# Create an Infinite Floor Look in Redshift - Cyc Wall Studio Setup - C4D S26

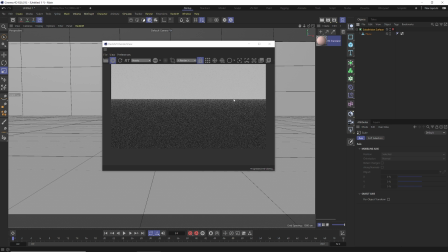[4:24]
We can turn this off, and you can see how without that subdivision surface, we are getting a perfectly straight line, and with it, we're getting a nice smooth fall off, which is exactly what we want. And so we're going to use lighting to blend this together. So I'm going to set up an object and a scene really quickly.
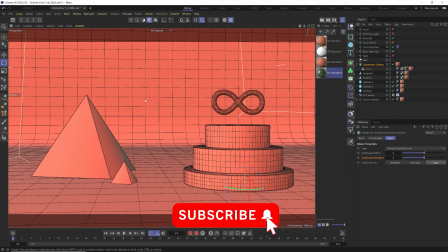[4:42]
So here is the exact same type of Cyc Wall. I've built it the exact same way.
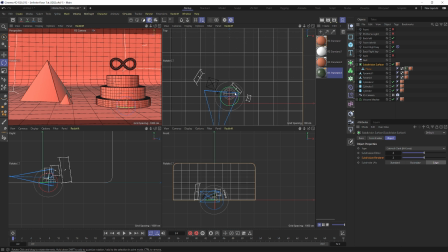[4:47]
And I've just added my subjects here. And we take a look at this. You can see there's a really good amount of distance between my subject and my Cyc Wall. This is the back wall. So we want to make sure that we have a really nice bit of distance between these two objects,
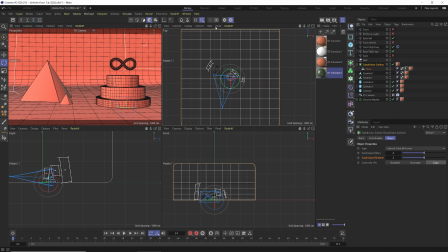[5:02]
because we want these lights to be able to light our subject or our dome light, whatever, it did not be affected by our back wall, and we don't want our back wall to be affected by our front wall.
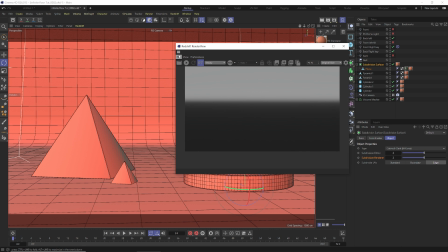[5:11]
So if we take a look at this right now, without any backlights, we only have lights lighting our subjects.
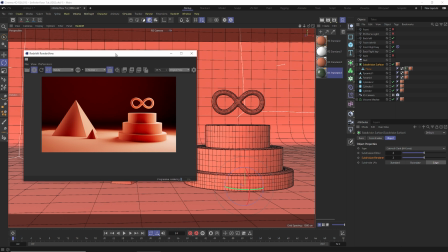[5:16]
You see we have this dark back wall. So all we need to do, we'll bring this over here.
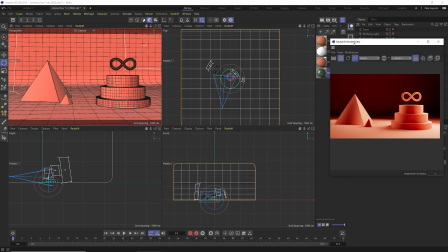[5:22]
All we need to do is middle mouse click, and we want to create an area light.
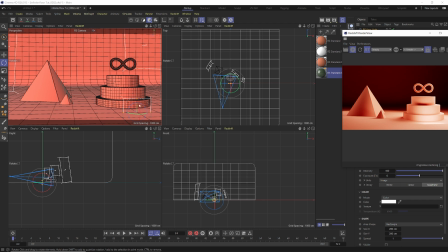[5:29]
And we want to move this back over out of the way. And we're going to just grab this area light,
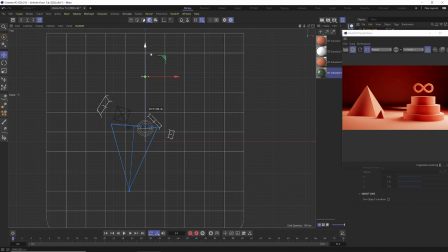[5:34]
hit E. I'm going to slide it up down here, hit R to rotate it. We're going to rotate it about 85 degrees. So it's like almost 90 degrees facing straight down.
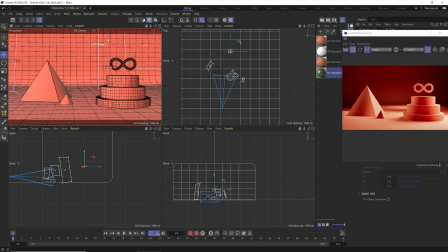[5:47]
And we want to lift that up just out of our scene a little bit. We want it to be above the top of where we can see our Cyc Wall.
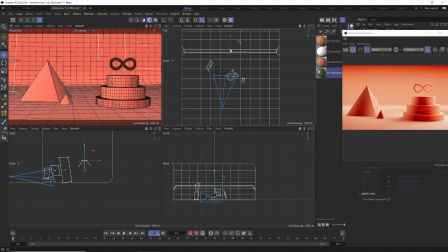[5:56]
And then we're going to stretch that out the length of this and then the width of this big gap as best we can.
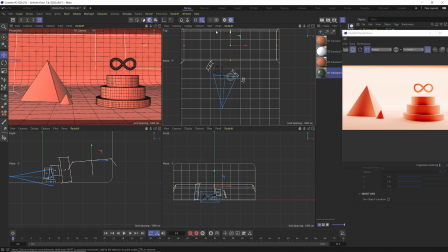[6:05]
And you can see we've got this sharp line here, and that is because our light is actually not quite out of frame enough. So we're just going to pull that up a bit, and we're going to rotate that just a bit more
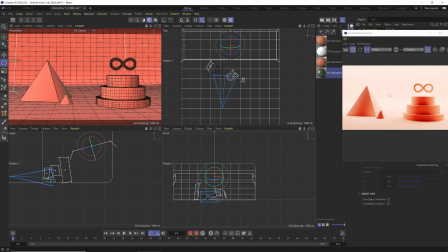[6:19]
because we really don't want it to light our objects. We just want it to light the background here.
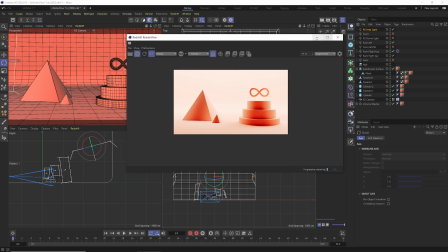[6:25]
And you can see already that's created this really nice infinite floor look, but it's just super blown out. But you can tell there's no, you can't tell that there's a Cyc Wall back there. So this is kind of a cool look if you want to do
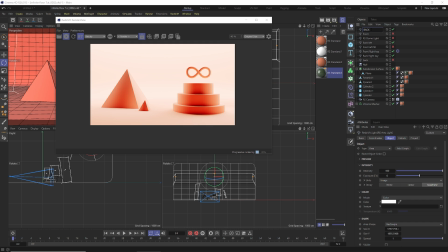[6:36]
that. All I need to do is we can label this, you know, back Cyc Wall. We can just label this backlight. And what we can do is we can now just bring that intensity down until we have this nice blend of exactly what we want.
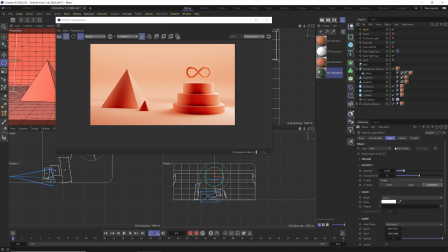[6:57]
So really, really simple. The key to this and having this work is you want to make sure you have a matte material.
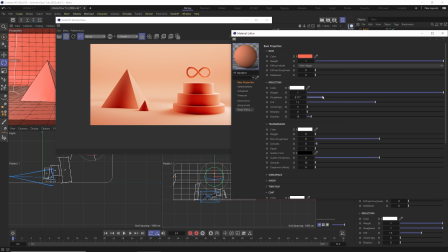[7:04]
Because if you come in here and we have this matte material that's actually shiny, is it going to affect that? Yeah. You're going to get reflections and stuff in these curves of that Cyc Wall.
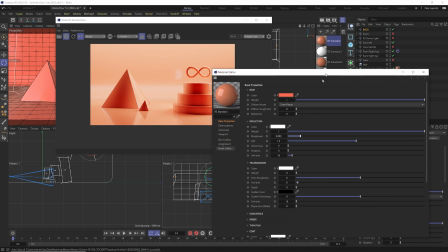[7:16]
And I'm not saying you can't do it. It's possible. But if you're going to use a reflective floor,
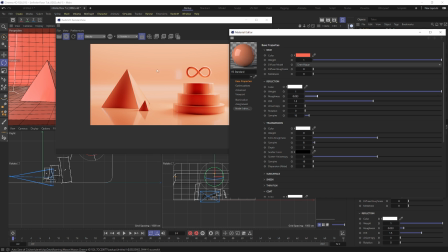[7:21]
I would recommend doing something with just having light fall off rather than a dark background. I mean, rather than a Cyc Wall. Or just pull your Cyc Wall far enough back that it's not getting that backlight on it at all.
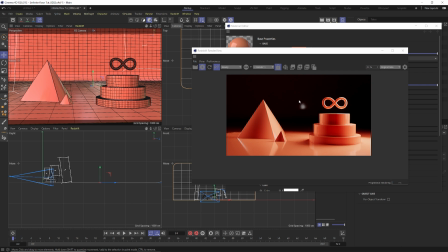[7:42]
So you have more of a natural fall off. But it's definitely possible.
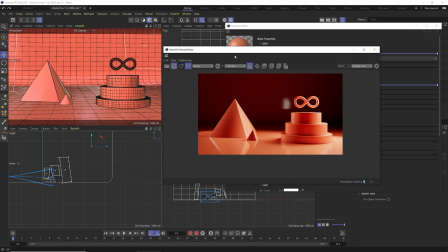[7:49]
Obviously, you need to look out for reflections and stuff, and that's going to be your, you know, biggest enemy for this.
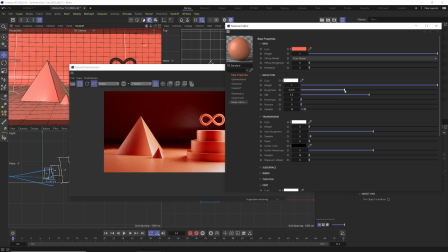[7:59]
You can blur that out a little bit.
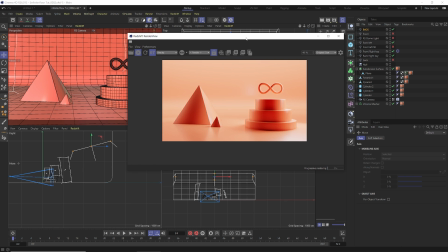[8:08]
But yeah, it is possible to do a backlight with this. I mean, obviously, we can just figure out which light this is, and we just need to move that one.
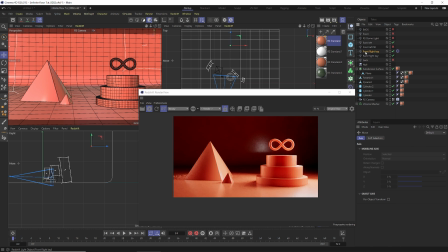[8:17]
It's probably that one right there. So maybe we can just edge that over a bit. Off screen. This is just what we would do in the real world.